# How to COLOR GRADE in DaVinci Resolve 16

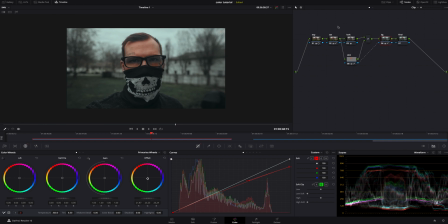8:15 Again, this is just finding what looks good to your eyes. I'm actually going to click back on the skin and I am going to grab the color boost on the second tab within the color wheels. And I'm going to bring that down a little bit. It's coming on just a little too strong.
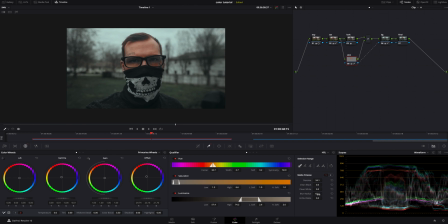8:29 I'm also going to jump back into the qualifier and I am going to turn the blur radius up quite a bit more. That way there's a little bit better of a fall off on the skin. Now we're going to jump back into the final node right here. And what we're going to do is add a power window on top of me.
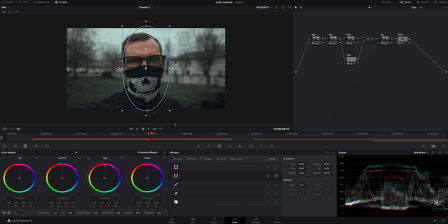8:46 I'm going to expand this to cover majority of the image. and I'm also going to feather it a lot so it has a very good fade and what I'm going to do is bring the temperature really far down on that final node. I'm also going to turn the contrast really really high up and I know what you're thinking this is
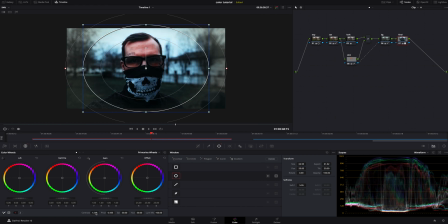9:05 starting to look really bad but don't worry we're going to fix that here in just a second. What I want to do is I want to invert this mask so I'm going to invert that right next to the power window that I selected. it's still not looking amazing so we're going to feather that and stretch it out even more
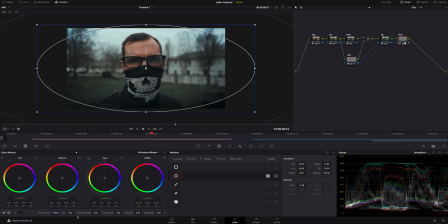9:25 jump back over to the color wheels and turn the temperature back up just a little bit i might have went a little too far at the beginning adjust that a little bit more until it's just hugging the edges of the frame i'm also going to turn the gain down a little bit just so it's kind of got this contrasting look going on to it.
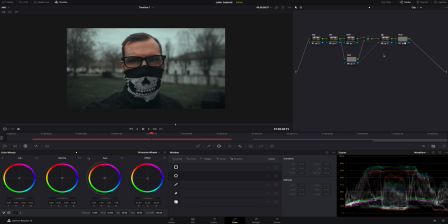9:44 If I hit command D, we can see what it's doing with and without it. And it's just adding that little bit of extra it needed around the image. I'm also going to click on the curves and I'm going to dial the highlights up a little bit and drop the lows down a little bit more and crush them. Just tweaking this final look that I'm going for.
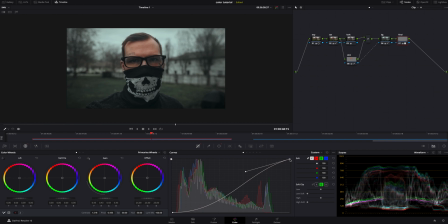10:04 If you guys don't have those tabs next to the lines on the color wheels and you're wanting to know how to curve a line like that right next to the custom button within the curves right here you've got these three little dots if you click on that scroll down and go the edible
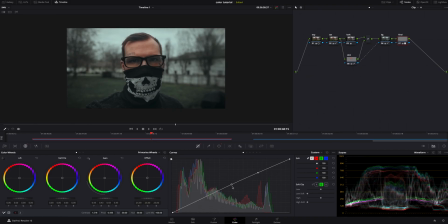10:19 spline and check that and it will bring that up there's a couple different options you can also do so feel free to play with those and find out what works
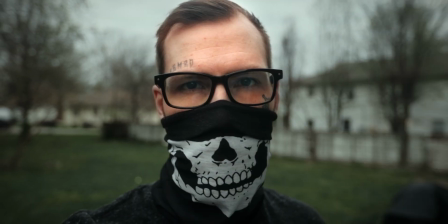10:27 for you you guys can see right here here's a before and an after and it is a dramatic difference and look i would
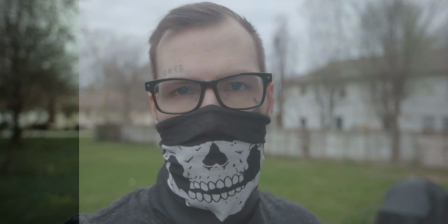10:35 definitely experiment with things and you don't have to follow this exactly,
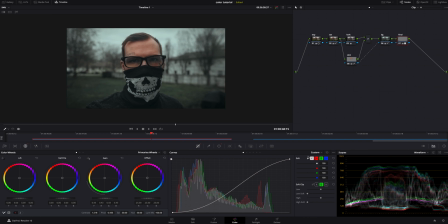10:39 but it's showing you guys that you can link skin tones and backgrounds together and do a lot of things that's really gonna help you out in the long run. Well, there you go, guys. That's how I color grade my footage. This is just one of many steps in what I do. If you guys would like to see more tutorials on color grading, let me know in the comments below. If you'd like to see a tutorial on how to save and create your own LUTs, let me know. I would love to hear your thoughts on that. LUTs are an amazing thing and there is a time and a place to use them. So if you would like to learn how to do that, drop them comments below. If you guys do something like this, a look inspired from what I created, tag me on Instagram and Twitter. I would love to check your work out. Give me a thumbs up if you guys like this video. Subscribe if you haven't already with the bell notification on so you don't miss any of my new videos. You guys are amazing. I'm the Aaron Giant. I'll see you next time. Peace.